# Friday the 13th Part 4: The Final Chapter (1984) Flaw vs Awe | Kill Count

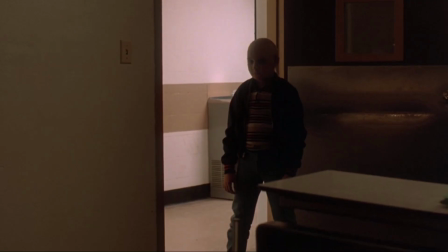Honey, get a haircut. Oh, no, no, no.
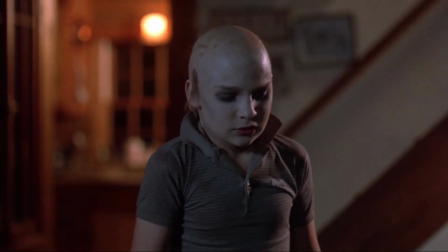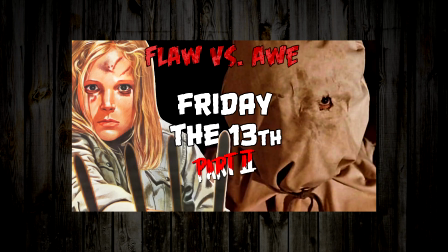You can help support the future of this series by checking out previous videos.
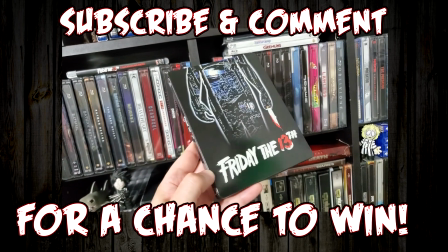Also, subscribe, like this video, and comment below for a final chance to win the Friday the 13th Steelbook Giveaway.
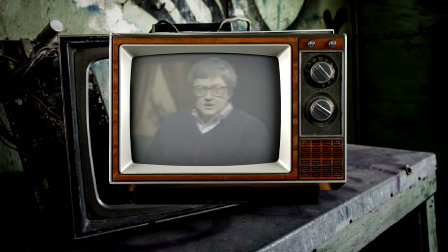Winner is announced in the Part 5 review.
Our next movie is Friday the 13th, The Final Chapter,
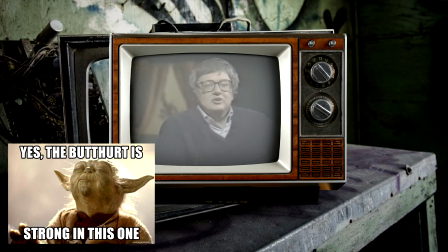an immoral and reprehensible piece of trash that sold more tickets on its opening weekend than any other movie so far in 1984.
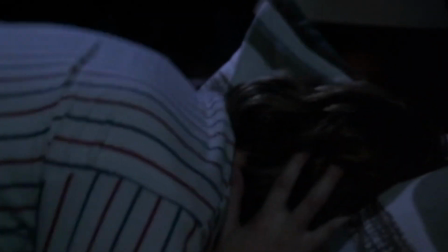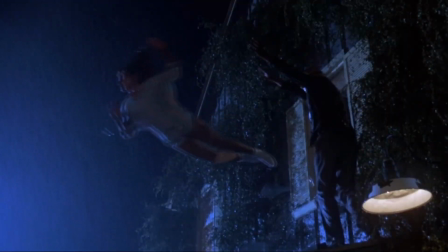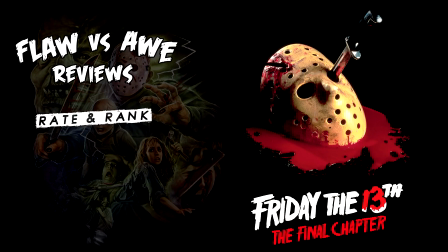Welcome to Flaw vs. All Reviews, where we rate and rank the movies and shows we love and hate.
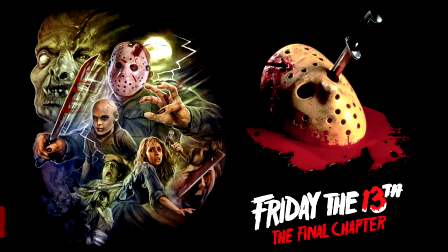I'm Ronnie Hayes, and today we're looking at Friday the 13th, Part 4, The Final Chapter, from 1984.
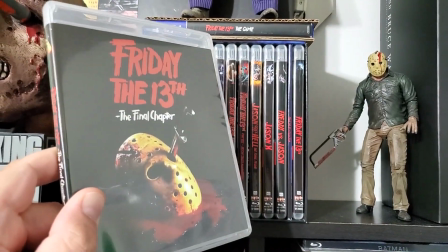1984. The version I'm watching is from the blu-ray off the 2020 Scream Factory box set.
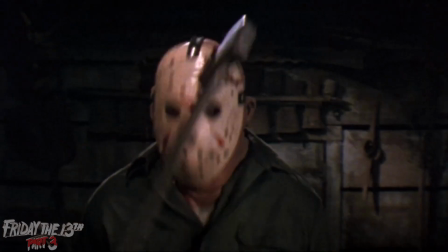A number of factors led to the studio being ready to put Jason down, officially with one more movie.
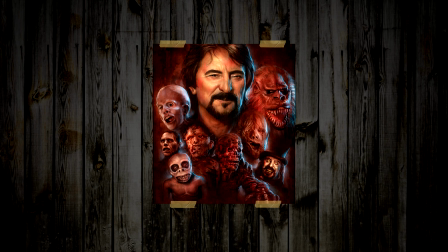So they brought back Tom Savini to help kill what he helped create, Jason Voorhees.
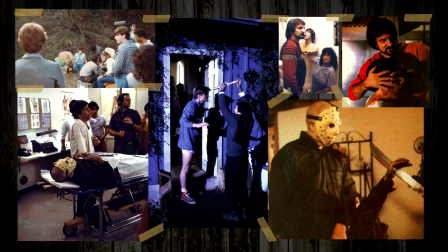At the time a lot of people working on the project really believed it was the final one. so they were tricked too.
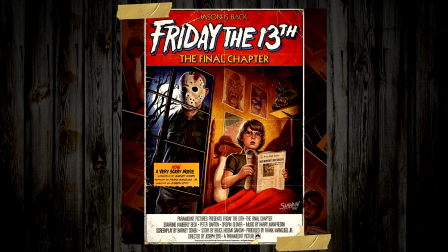With a new director and a new writer, new victims, and hell, even a new Jason.
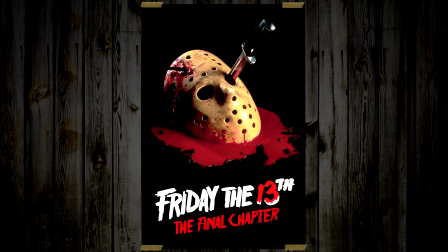With Ted White now putting on the hock, would they give us one last Friday the 13th and also add anything new to the formula?
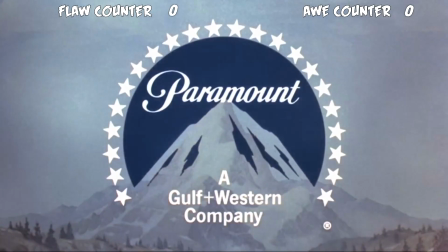Yet again, they start with a repeat.
I'm gonna give it to you straight about Jason.
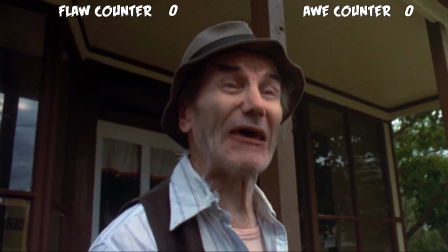Wait a minute, they aren't just gonna show us a full chunk of the previous movie's ending?
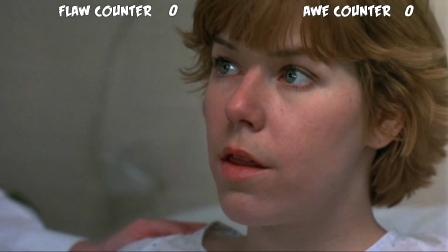Oh my, a recap. Okay, I see you.
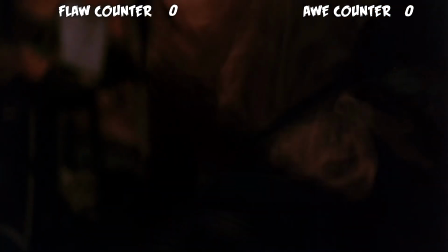This is far more enjoyable to digest compared to re-watching the end of the previous movie,
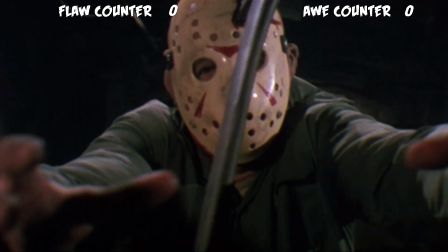especially when you marathon these back to back.
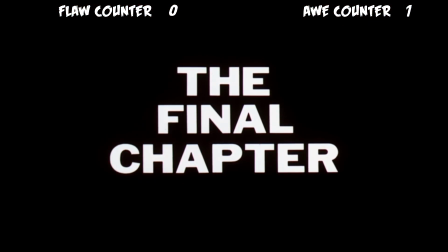Damn, this looks like a YouTuber made that shit. And to be fair,
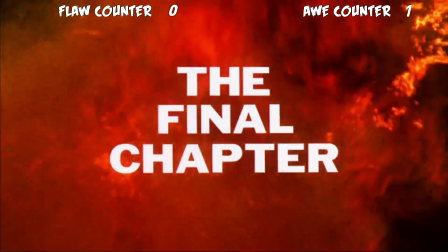they did push the release window up a lot and I get that the credits break has become a thing by this
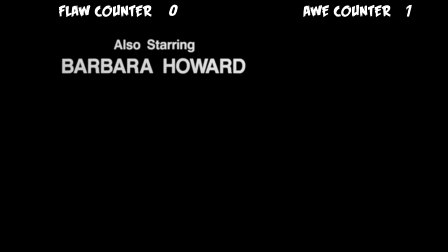point but it breaks up the movie and it really shouldn't have become a thing Jason
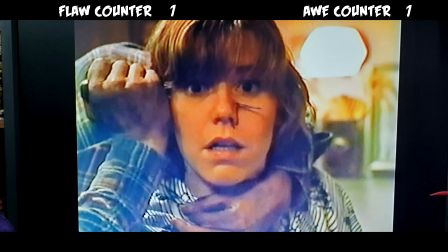gets revenge for his mother's death in part 2 and then he attacks a camp where
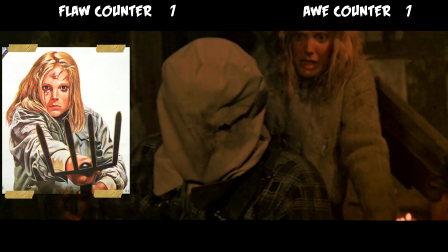he gets wounded which spills over into part 3 where we see Ginny
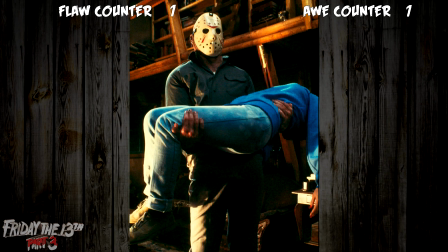on the news Jason goes on to attack a group of friends spending the weekend
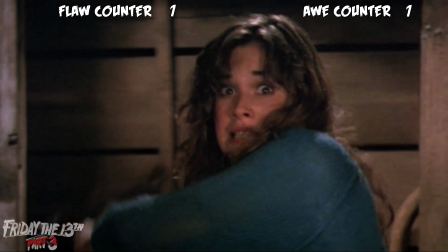together nearby until Chris plays Tag You're It with an axe
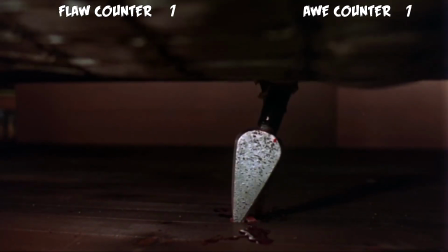to his face. This is Jason's murderous rampage over the last few days coming to an end.
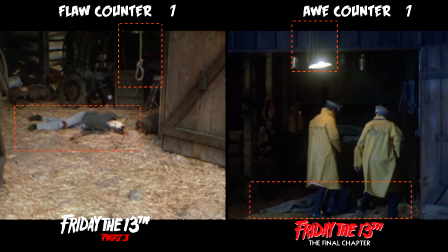Continuity isn't just something people nitpick, it's vital. It's sewing two pieces together to make it feel like one hole.
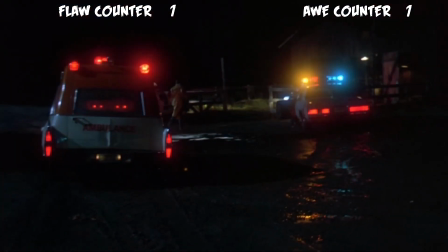This is actually the same location we saw in part three. You got that damn deer statue,
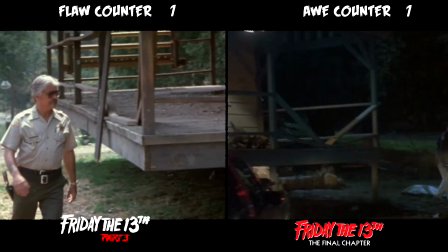the part of the porch Jason fell onto and broke I'll cut them some slack but the wood beams aren't exactly in the right spots but
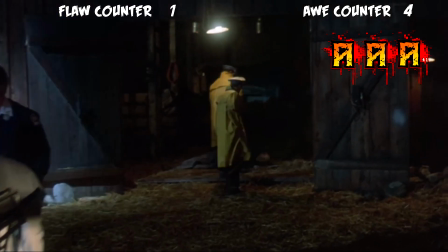they tried and for that and then we see him the
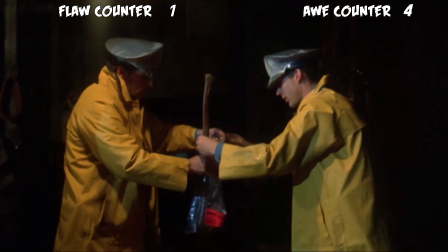legend the myth in front of everybody cops paramedics they strap him
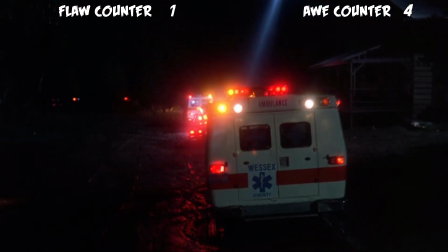up and we watched Jason being escorted out of this location just like we watched Chris being
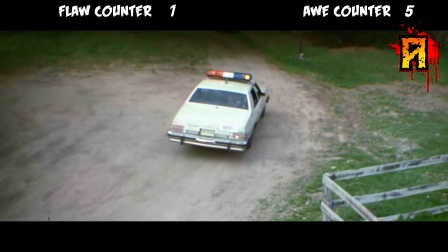escorted out in part three they drive different directions though so must be two ways in and out.
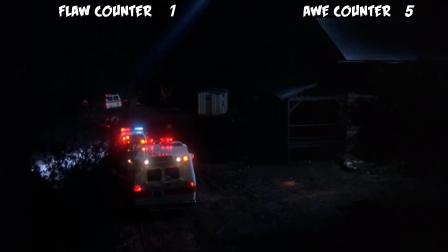I like how this cop car gets stuck in the mud and it's about to ruin the shot before skidding into motion.
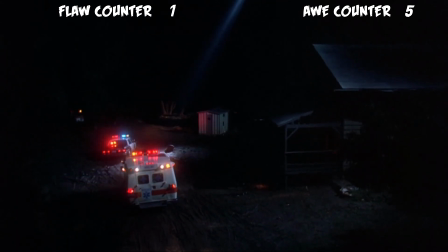Planned or unplanned, it adds an organic mess to it all.
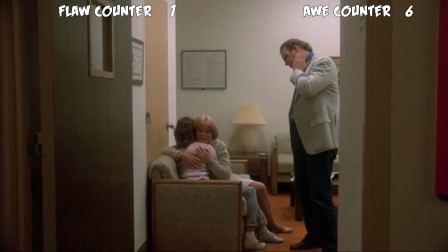Many fans believe this is supposed to be Chris hugging her family. Now you can think whatever you want, but in the audio commentary, the writer and director confirm they're actually supposed to be just family members from one of Jason's previous victims.